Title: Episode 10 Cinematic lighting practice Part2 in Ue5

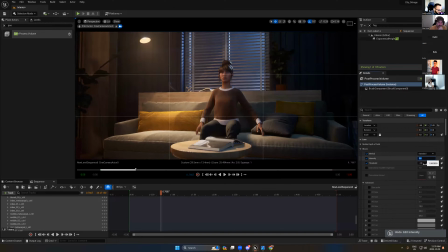83:37 Yeah, just a bit here. So intensity for the chromatic. Oh no, 0.3, 0.2, that's enough.
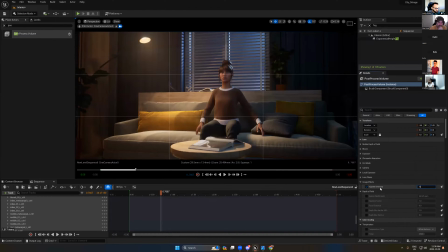83:53 We don't need anything here. Beneath, okay. 0.4 is enough because I don't need to have more darker area here. Color grading, let's see if we
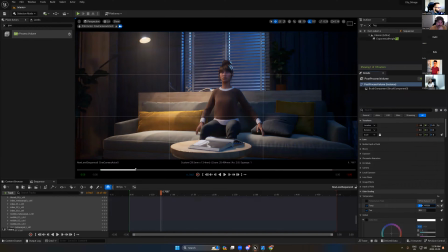84:14 need to move more. No.
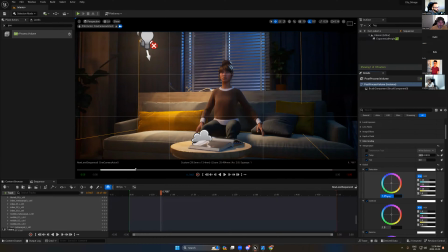84:28 And also for saturation, we can add more saturation if you want. So, but 1, it's okay for now. Let's see if we move the wheels. I love that mode.
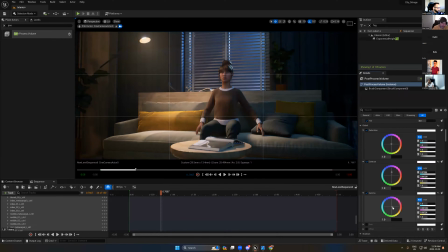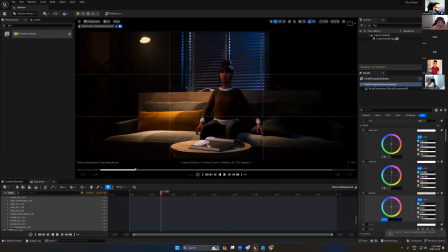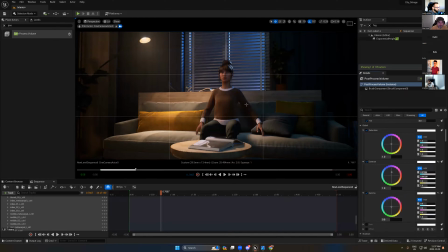It's not too dark, still have light here. We missing light there, so we could use this light to just have nice light here.
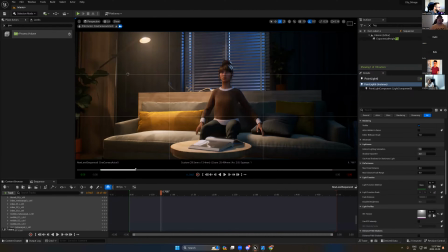85:10 You see, just one small spotlight. Just you see here, it's too dark. Now it's a bit bright.
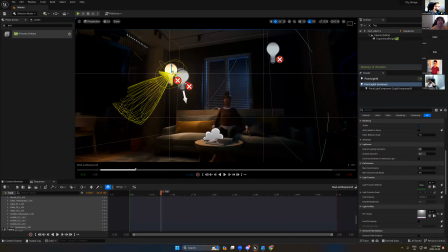85:27 So one more thing I would like to try, what if I add
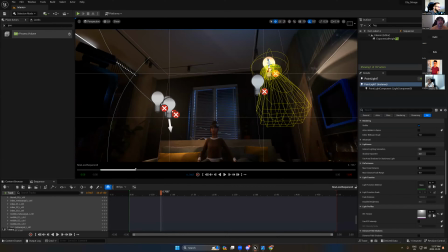85:32 one here and just bring it up there?
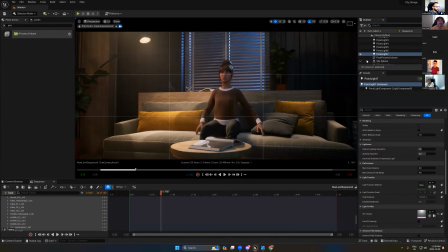85:45 Yes, you see, wow. It's bringing more life to this area, you see. We have hidden spotlight on the top. So we create nice spotlights. We have a nice highlight. It's bringing attention. It's really bringing attention.
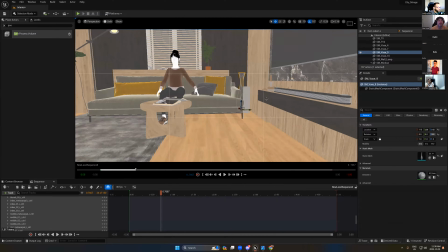86:04 We could add something to have a reflection here, because you see we have two props here.
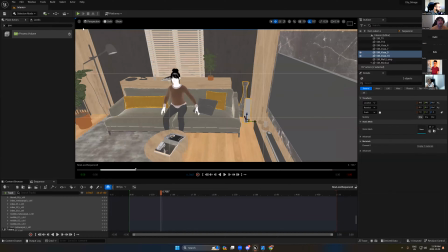86:12 We can remove it
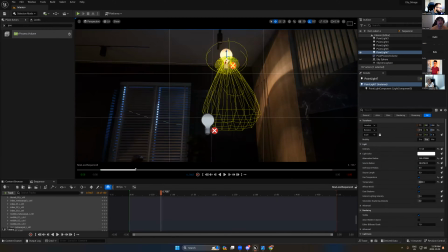86:15 if we wish, or we can put the light near to them to just get some nice reflection.
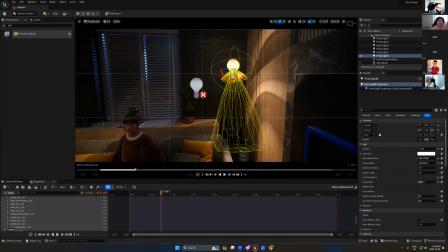86:23 I'm not sure about this, but we'll see.
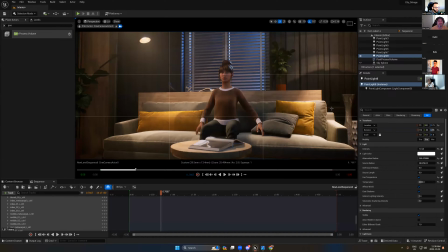86:30 That's too much, but it's still okay. You see, it's, for me, it's really nice. It's really nice mood. I can move it a bit higher here.
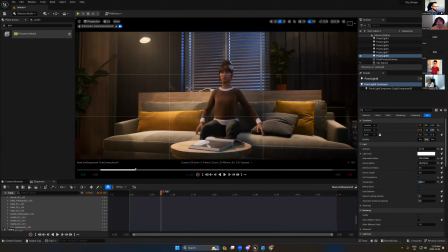86:49 Not bad. You see, we have very nice natural color. I love it. To be honest, I really love it. So yeah, we can turn this off and just keep that one and add it one here.
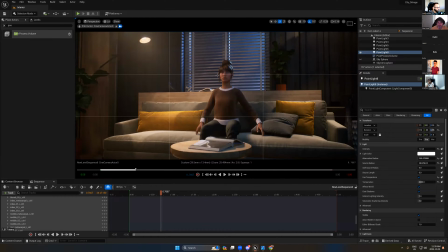87:07 So we have nice hazy light here. It's natural. We have a moonlight. We could add the background outside, but we completely changed the scene. So we move the items. You can change the furniture now. You can move the vegetation here.
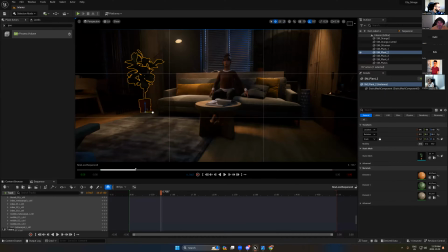87:24 You can add it more close here.
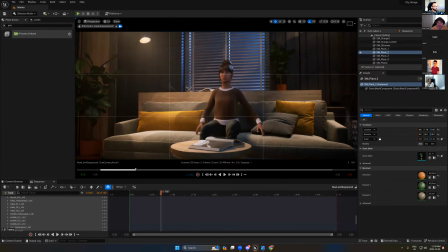87:31 So you are a director. So you have availability to move anything. This one, I don't really like it. And also that one, it's too high.
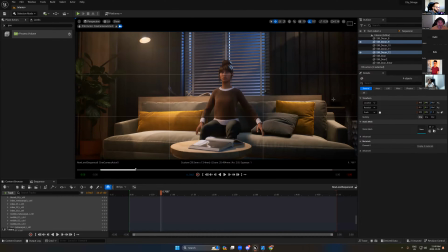87:46 So we can move it here. We can change the color because this color is too white.
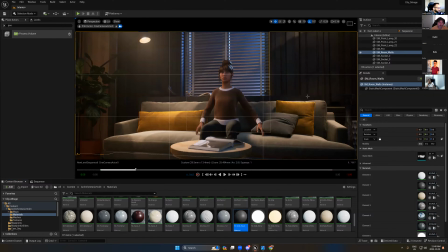87:52 So I can say, okay, let's give try to dark. It looks okay.
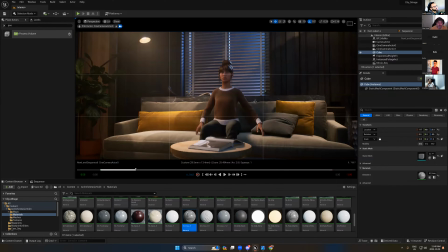88:06 We can have something like this, maybe. Okay, but it's okay. I think that one, it's really nice. So that's it. We have different color, different mood. We set up the lights correctly.
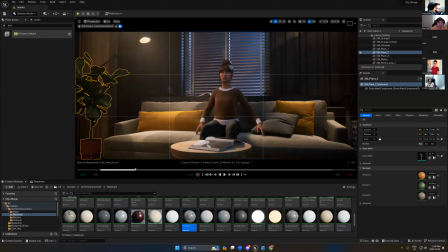88:23 You see the items here, maybe you can add one more light.
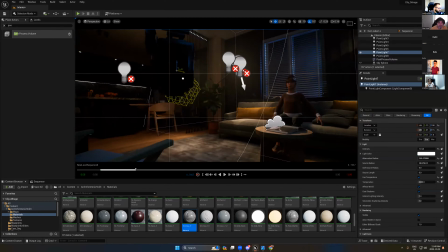88:29 I just try to focus on the smaller details. After I finish, I can give try to small details here.
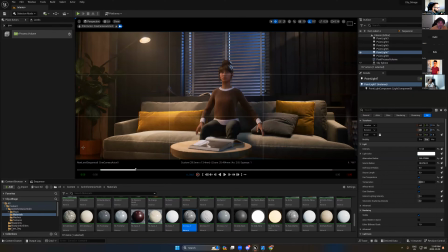88:37 And I want to show you something. You see now this area, before, after. Just add small light that can bring more life to this asset.
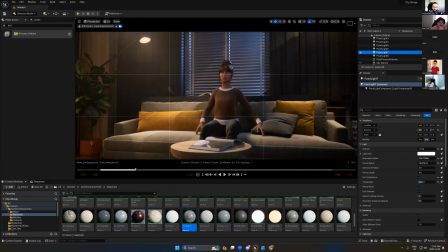88:51 Because this asset, as I said before, it has some nice reflection, nice texture, so I need to make it visible. So this before, after, it looks okay.
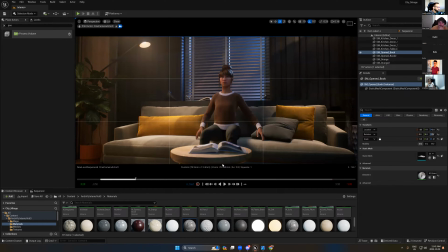89:04 Even the book, you can move the book, rotate it. So that's it.
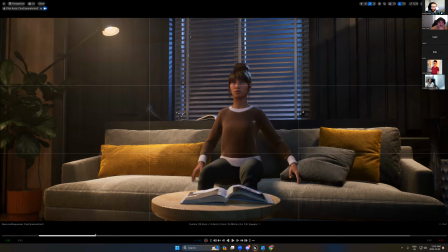89:15 How was it? Clear? You understand what you have to do now? You make it look easy, but it's, it's a lot of information.
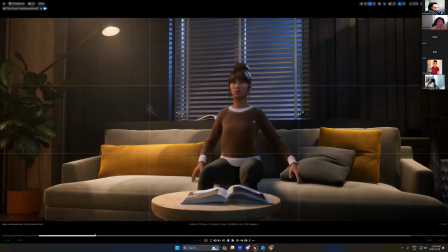89:31 Yeah, but listen, as I said, we have rules, basic rules, and then you're gonna have your own experience, okay? But the idea, as I said, you have to analyze first the image.
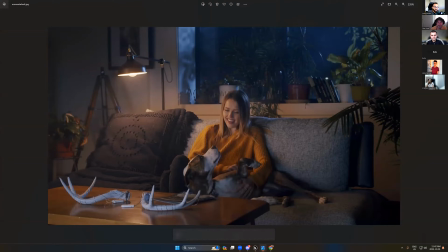89:46 So what you see, when we started the beginning, the scene looks really bad. We just add a few lights and it looks bad.